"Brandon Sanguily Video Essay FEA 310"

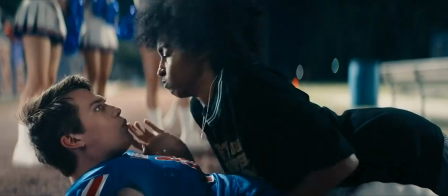Oh, no.
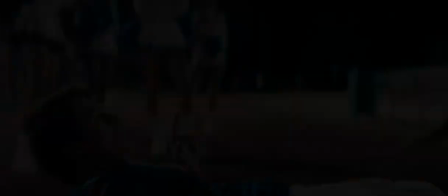What you just watched was the epic fight scene from the movie Bonds between the Huntington High football players and the supposed girls' fight club from the rival school, Rockbridge Falls High School. Let's talk about it. So before I go more in depth into the fight scene, I want to focus more on this shot in particular. So this is before both sides collude and start punching each other. If you notice, this is Huntington's side of the football stadium, and they use the color correction to minimize the lighting of this shot. It's interesting because it creates a setting of what can we expect from this fight, considering it's both the guys and the girls. It could be scary. It could be suspenseful. We could expect probably some blood. In this case, we did see that. So that's kind of what triggered me at the start of this scene, was that full shot of the empty bleachers
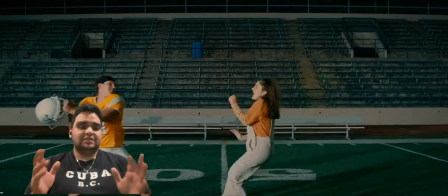from this scene. So that's one of the things I really liked about in this scene in particular.
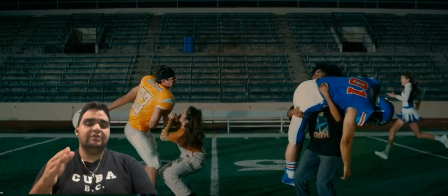So here we go. The fight starts. And if you notice, there's Josie running off to the side,
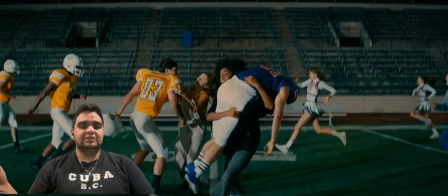carrying Jeff, trying to get him off the field because there's pineapple juice in the sprinklers and Huntington's trying to launch him.
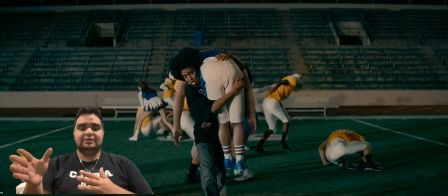What's interesting about this shot is as it cuts
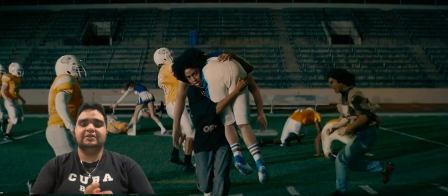between Josie running and then one of the girls against one of the football players,
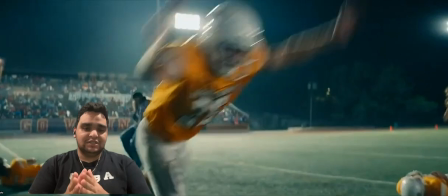it creates a little drama effect.
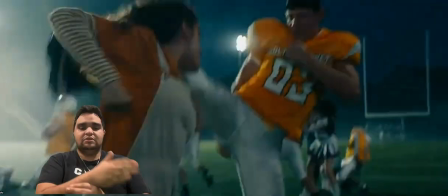So they minimize half the speed of Josie running and then cutting it to one of the girl and a football player.
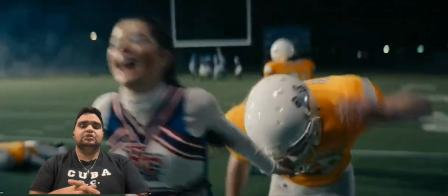It creates a little dramatic effect. So that's one of the interesting things about it.
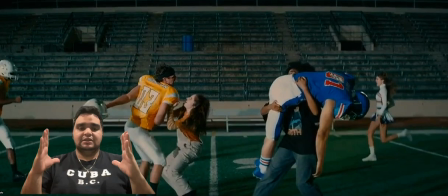And then going back to that shot with the empty bleachers in the background, it creates a little misty scene, which pretty much has everything in the element of film,
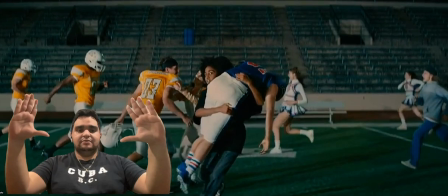all in one shot.
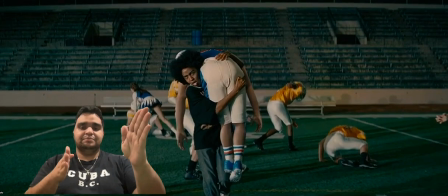So you have the setting and then the people in the back, and then you have,
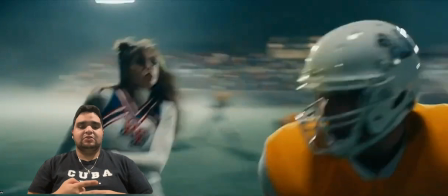an object moving. So the football player and the girls are fighting in the background.
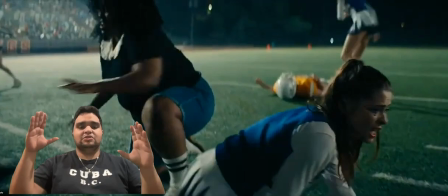Josie and Jeff is running in slow motion.
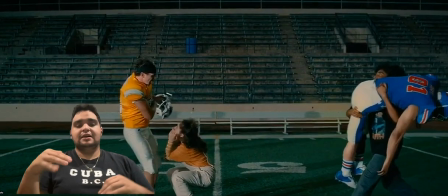And then also, before I forget, the color correction to minimize the lighting and create a little dark setting for this fight scene.